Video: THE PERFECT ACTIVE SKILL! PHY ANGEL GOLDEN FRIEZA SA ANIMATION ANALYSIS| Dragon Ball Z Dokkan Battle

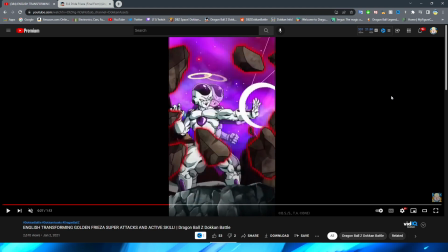rocks forward and wow i actually did not even notice this they actually blurred the rocks when they did this you can see that they look just like normal assets here
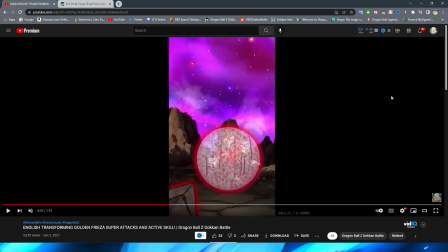and then when they have them thrown forward they actually blur them with a little bit of motion blur it looks like that's pretty cool obviously to symbolize the movement and they do some speed lines as well so then you have the rocks fly towards the enemy and they actually do break apart in
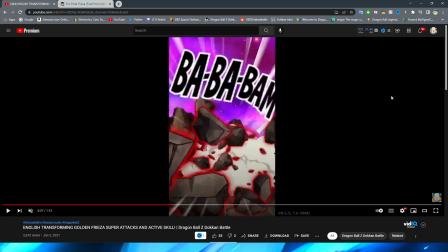a pretty cool way like as they make impact with the um like key blasts that the enemy is trapped in they actually do
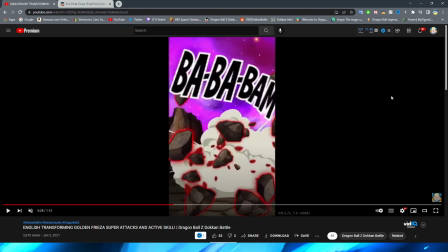break and then obviously once the smoke cloud is there um they kind of mask them breaking a little bit but obviously they still do but it's sort of like you know they're going into the smoke cloud and then not really escaping
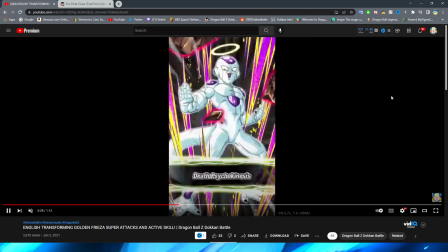pretty cool if i do say so myself then we transition to the card
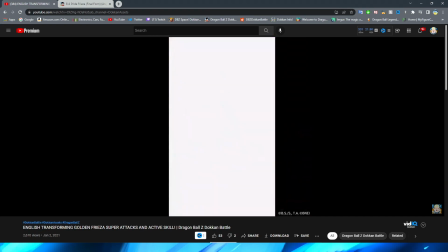art here before we get a really cool shot with frieza
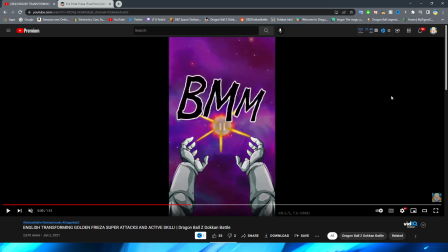putting his hands over his head and there is a little bit
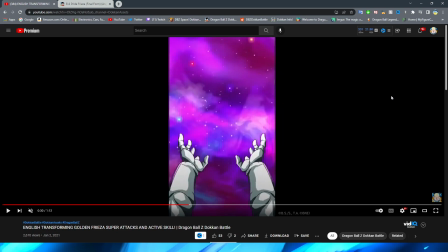little bit it is a little bit hard to miss obviously um there is the movement of him bringing his hands up right from the bottom of the screen which is a nice touch by the way gotta say the background in this scene looks amazing
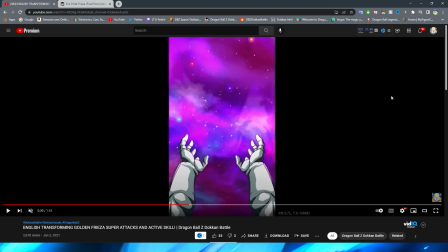um we have a small little bit of hand movement um from frieza right there and his fingers as well as he's going to form the key
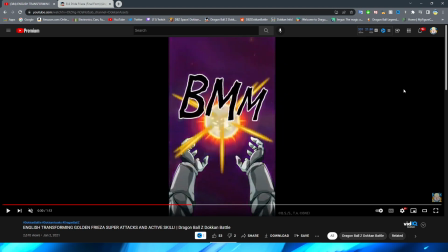blast and i like that the background gets darker as well as the key blast begins to form that is a very nice touch because obviously all the light
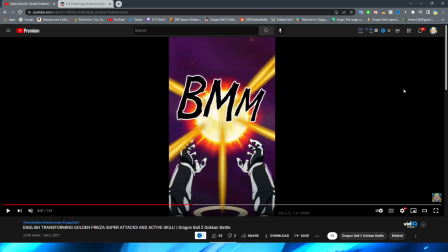in the area is coming from the key blast they also do a fantastic job shading frieza here as well obviously with the light sort of
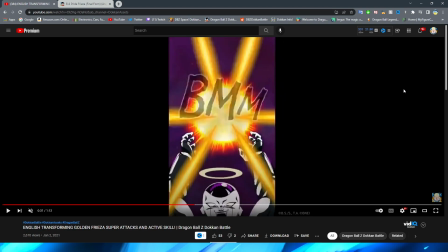emanating from right above him it makes sense where the shading is here and we have it panned down so that you can see frieza's face
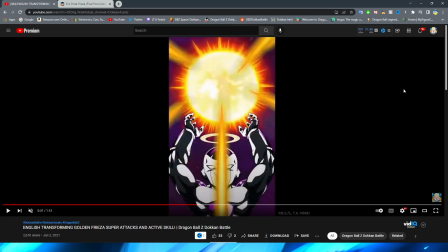and i actually really like this shot i think they did a pretty good job with this it is super simple but i think it's very effective we obviously
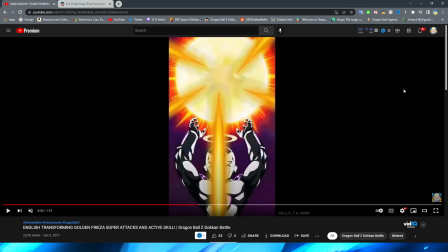have the key blast forming above frieza's head here which also looks
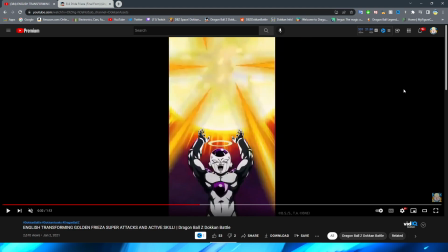really really good too the supernova forming above his head
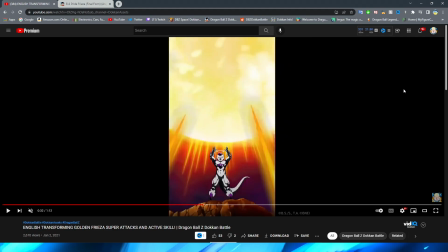right then obviously we have it cut to a full shot of him and you can see he's standing on the rock which again looks pretty cool um a pretty good cut if
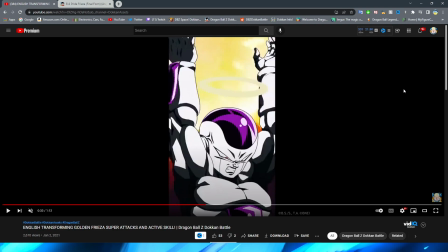i do say so myself i think this shot funny enough is looks really good for like an angry frieza sort of expression because i will say one thing in some other shots of this essay uh like the essay specifically not the active skill i feel like sometimes frieza doesn't exactly look like frieza
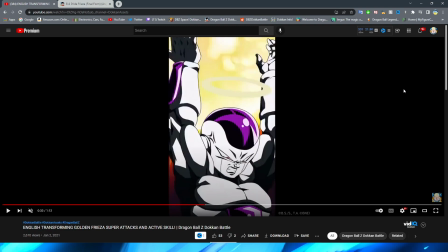but i don't know why this shot like makes me feel almost like this is like a shot from the manga or something but either way this shot has
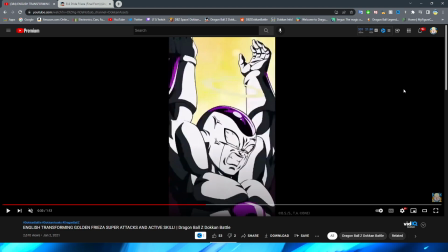always kind of tripped me up ever since i saw this character's animation i wish there was a little bit more of a change here they do a good job of keeping the shading and the coloring consistent and the quality of the assets so it's a little bit less like jarring but he does go from this
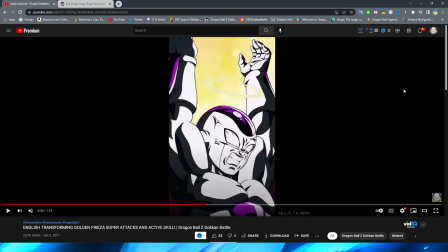gritting teeth pose to crazed gritting teeth posed if you will right um obviously with the veins bulging there and i think that
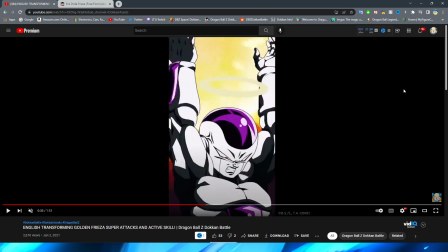this expression does look fantastic but i just wish there was a little bit more in between here because even when this is in full-time speed it does
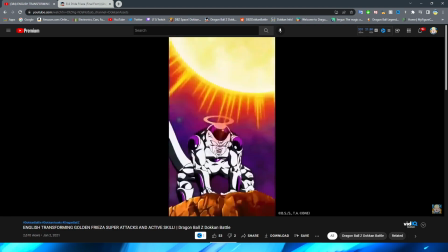look a little bit awkward with that quick change either way this is pretty cool the one thing I wish that this essay did a little
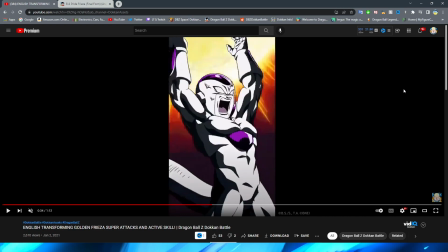bit better was that there were more frames in between these different poses for Frieza right like I really like what they're going for here
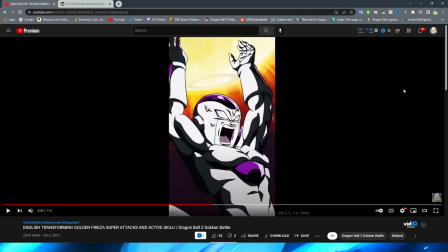and I think what's here does look pretty good right like this screaming expression for Frieza looks really good I do kind of wish that his hands were I guess
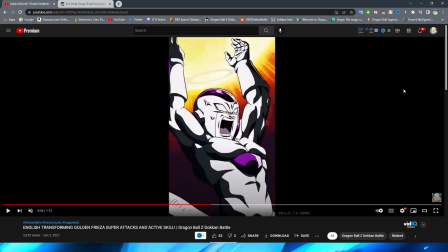a little bit more flat I will say because it's weird because like the key blast should almost be in between his hands rather than like above his hands because obviously key typically in dragon ball forms from the palms not the fingertips i mean i guess unless it's like a death beam but i
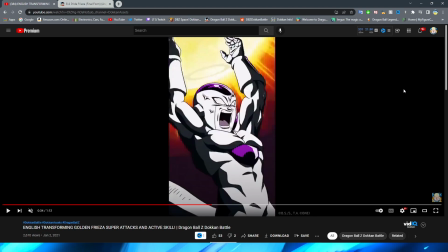suppose you can do key control and just like control it either way but regardless enough nitpicking
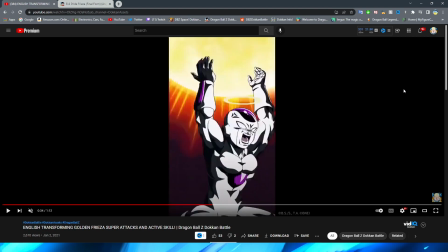right we have these very quick right like this looks okay but then uh uh uh like very weird
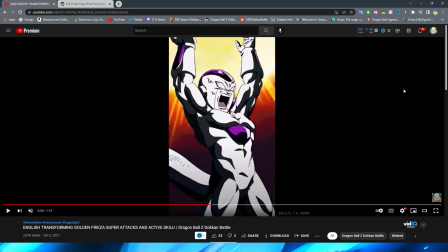transition again i wish there were more frames in between here because i think that that would make this